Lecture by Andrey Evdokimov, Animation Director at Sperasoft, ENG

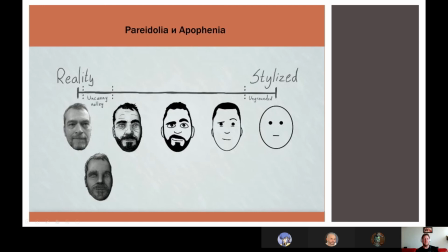When we're going to the left, to the more and more and more realistic character, we're adding the details, we're telling the story, and with every iteration,
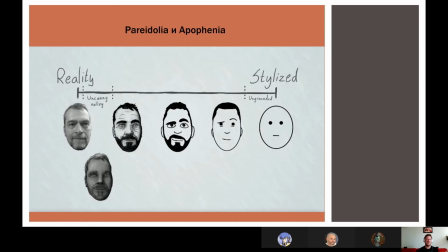the telling story process is easier and easier, because you have more things to tell. You have more tools to tell the story. And here we have pretty stylized face.
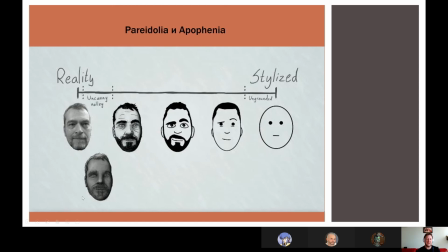And here there's addition, this menacing, ugly looking face, right in the Uncanny Valley region. And actually, this face is more detailed than this face,
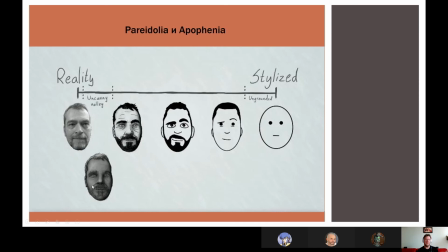but it looks worse because of the Uncanny Valley, because it have too much details that telling your brain what it is. And there are some areas where these details are wrong, broken.
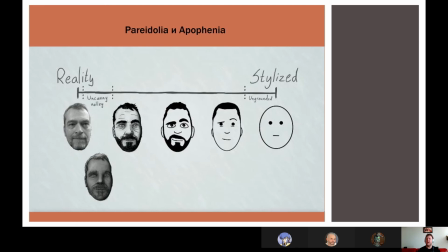And because of that, you don't have any feelings, like positive feelings for this character.
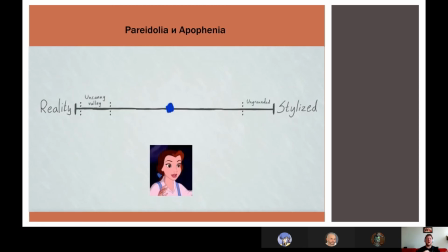So basically, for the design, for the art, for the animation, you need to ground your character or your prop, asset, environment on this line.
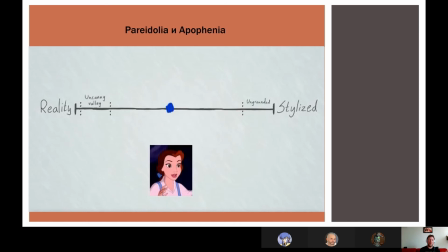And you need to decide where you're going, from where you're going, and how you will tell your story. Like here at the middle of this line, of the scale, we have pretty stylized character with pretty much of details.
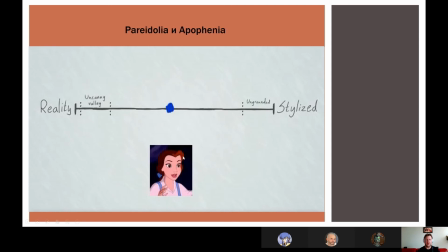Like we have lots of details on this drawing. Lots of details. But because there is no like signs for the brain that this is the real person, the brain doesn't send in alarm signals that this is something wrong.
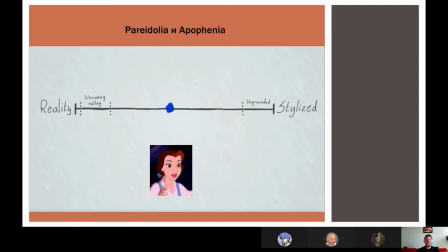Because this is pretty much stylized, obviously stylized.
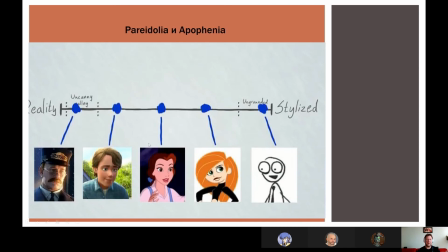Here are different styles of characters. On the right side, we have like just the double, circles, lines, lack of emotion, lack of connection with the character.
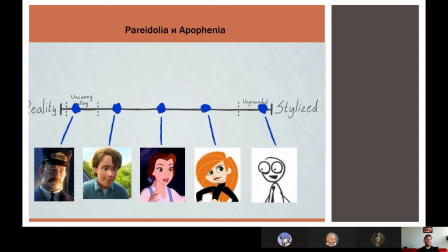There are some cases where pretty genius artists can create something absolutely amazing with like two lines or three lines, but this is something very rare. Here we have a pretty stylized character without like
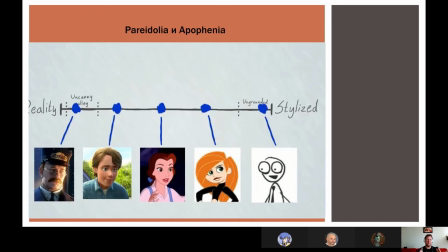proper anatomy, without proper proportions, with a lot of stylizing everything, with the very few details, but still this character is pretty appealing and we can read the emotion, the silhouette, the poster, all that stuff.
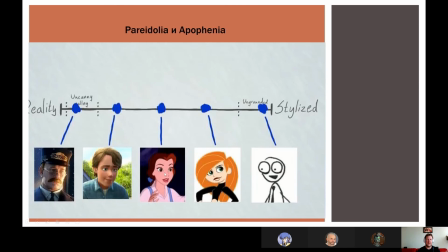In the middle between this very stylized and absolutely real, we have this drawing.
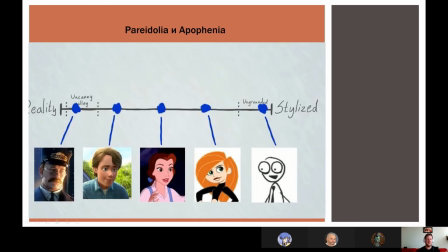Here, right before the Uncanny Valley, we have pretty detailed character with a lot of details. The hair, the clothing, the cloth simulation, the shading, the lighting, all that stuff. But this character is moving like a stylized character.
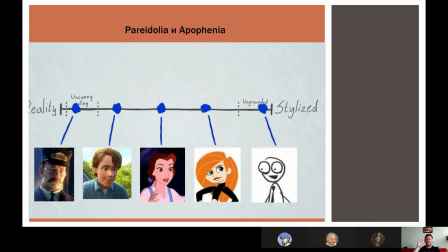Like there are things that matches the way how the character moves and the way how the character looks. Like there are not different from each other. The character is pretty detailed, but not realistic.
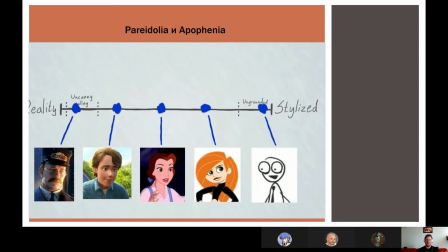The animation is pretty detailed, but definitely not realistic, not the mocap. And here we have the Tom Hanks from the